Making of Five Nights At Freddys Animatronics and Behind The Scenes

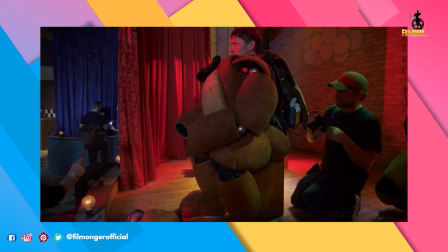The most challenging thing about performing as Freddy Fazbear, it's different than just performing as an actor. You're not wearing a costume and performing. You're driving a suit. The suits aren't super heavy. The head's pretty heavy. but a lot of times we're holding a certain attitude or a certain position for minutes and minutes on end and that can get a little tiring.
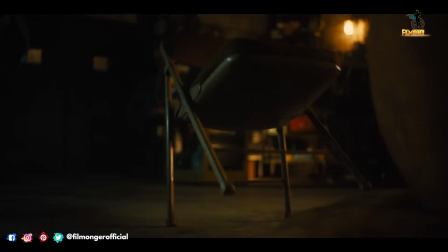Matthew Lillard who played Five Nights at Freddy's William Afton the murderous engineer and restauranteur responsible
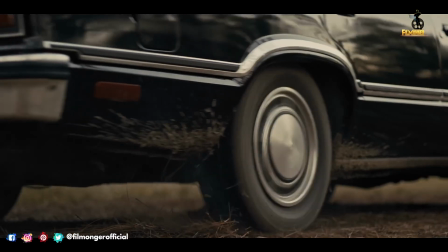for building FNAF's infamous animatronics spoke about his betrayal and the fact that his kids convinced him to play the part. Yeah I was kind of aware of it I mean my kids played but you know I'm a big video game guy but i never played it before i got this call from my manager saying you know go meet this director emma tammy who's the director of the movie and if you guys get along well they're gonna make you an offer and i was like it usually means the movie's pretty crappy but
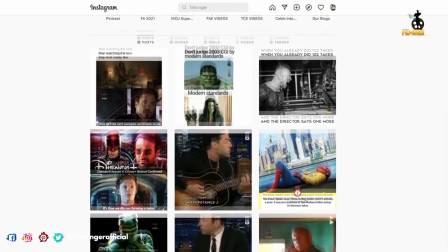real quick make sure you guys check out our instagram page linked down in the description there's a ton of interview moments and memes so make sure you check it out and give us a follow one of the decisions i made early on was to combine all
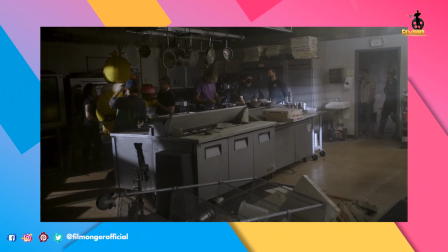of the rooms and the spaces within the set as one giant set. Normally we would break it up into different sections and you would have the set for the security office and you would have a separate set for the dining room. But I wanted everything to be connected. I wanted it to flow. Emma Tammy chimes in again on what elements of the game she brought to the film.
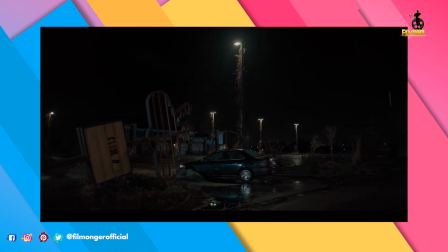With the adaptation of Five Nights at Freddy's, you know going into it that the world is rich and incredible and frightening. There's a lot of bits and pieces that can move and shift, and so for a specific shot,
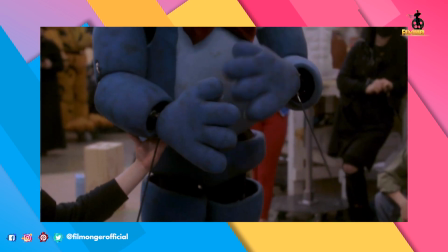you might have to go in and move an arm or move the ears just in the right position so that the camera angle is correct. While the new film is filled with jump scares, a lot of the deaths and violence happen off screen, which is surprising for a horror movie. In total, there are only two death scenes that actually occur completely on screen, but both are presented in a way where gore and blood are kept to a minimal amount.
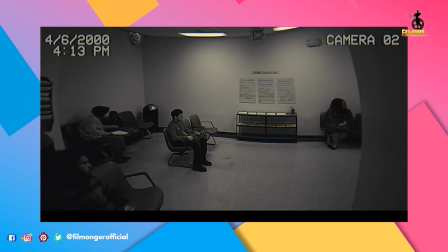My process with Mike was really trying to find a way to make him and his story very grounded,
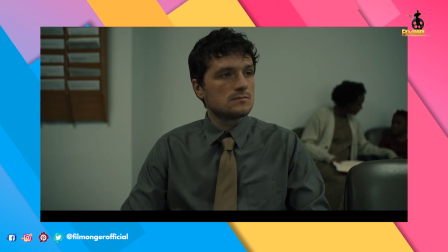because the game has such fantastical elements.
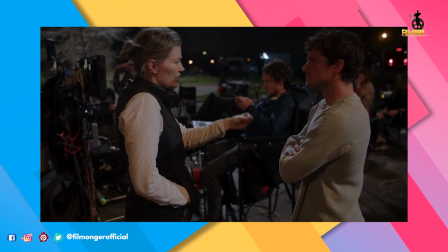You know, blending those two worlds together is totally a challenge, but I think with Emma they've really found a great way to make all those themes and styles kind of blend into one.
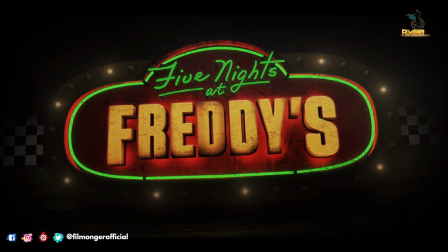I personally find it sometimes more fun and creative to figure out the way to show the thing without explicitly showing the thing or without graphically showing the thing,
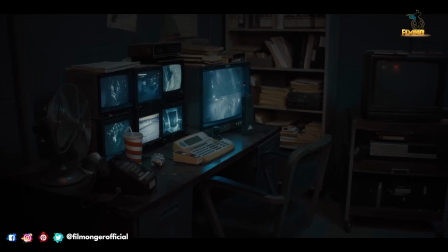Tammy explained. It lets your mind go to even darker places sometimes than when you show all the gore in the guts. To make Foxy walk for instance takes six performers. We have one on the head, one on the face, one on the arms, we have two on the feet,
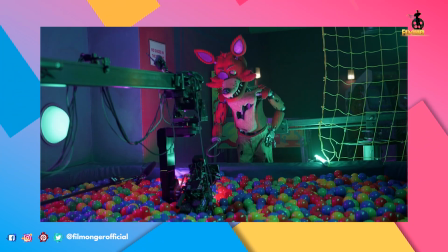and then we have one that runs the rig which pushes up and down and allows Foxy to sort of tilt forward and move his body up and down.
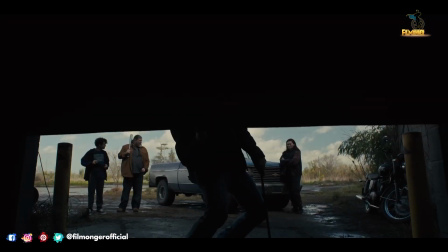Before we close out the chapter here, we did want to talk about the future of this franchise judging by the success of not only the game but the film in january of last
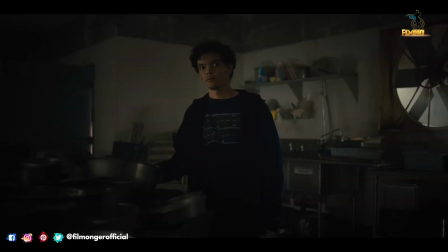year coffin screenplay writer and storyteller reveal that he has signed a three-picture deal in the mall the ice cream
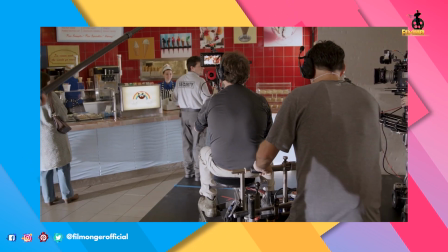stand that we created where mike goes up and buys an ice cream in the very opening scene of the movie that sign we incorporated the rainbow character
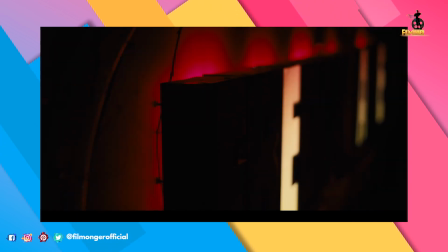which i think a lot of fans will will recognize instantly i think the film was important to be made because fans have been clamoring for it for a long time and I am thrilled to finally give them what they want.
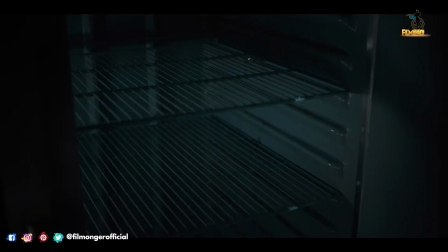The director even touched on this when she was asked about it at one point. Building stories with these characters that I now feel really not just in love with but invested in and you know would love to see where they go.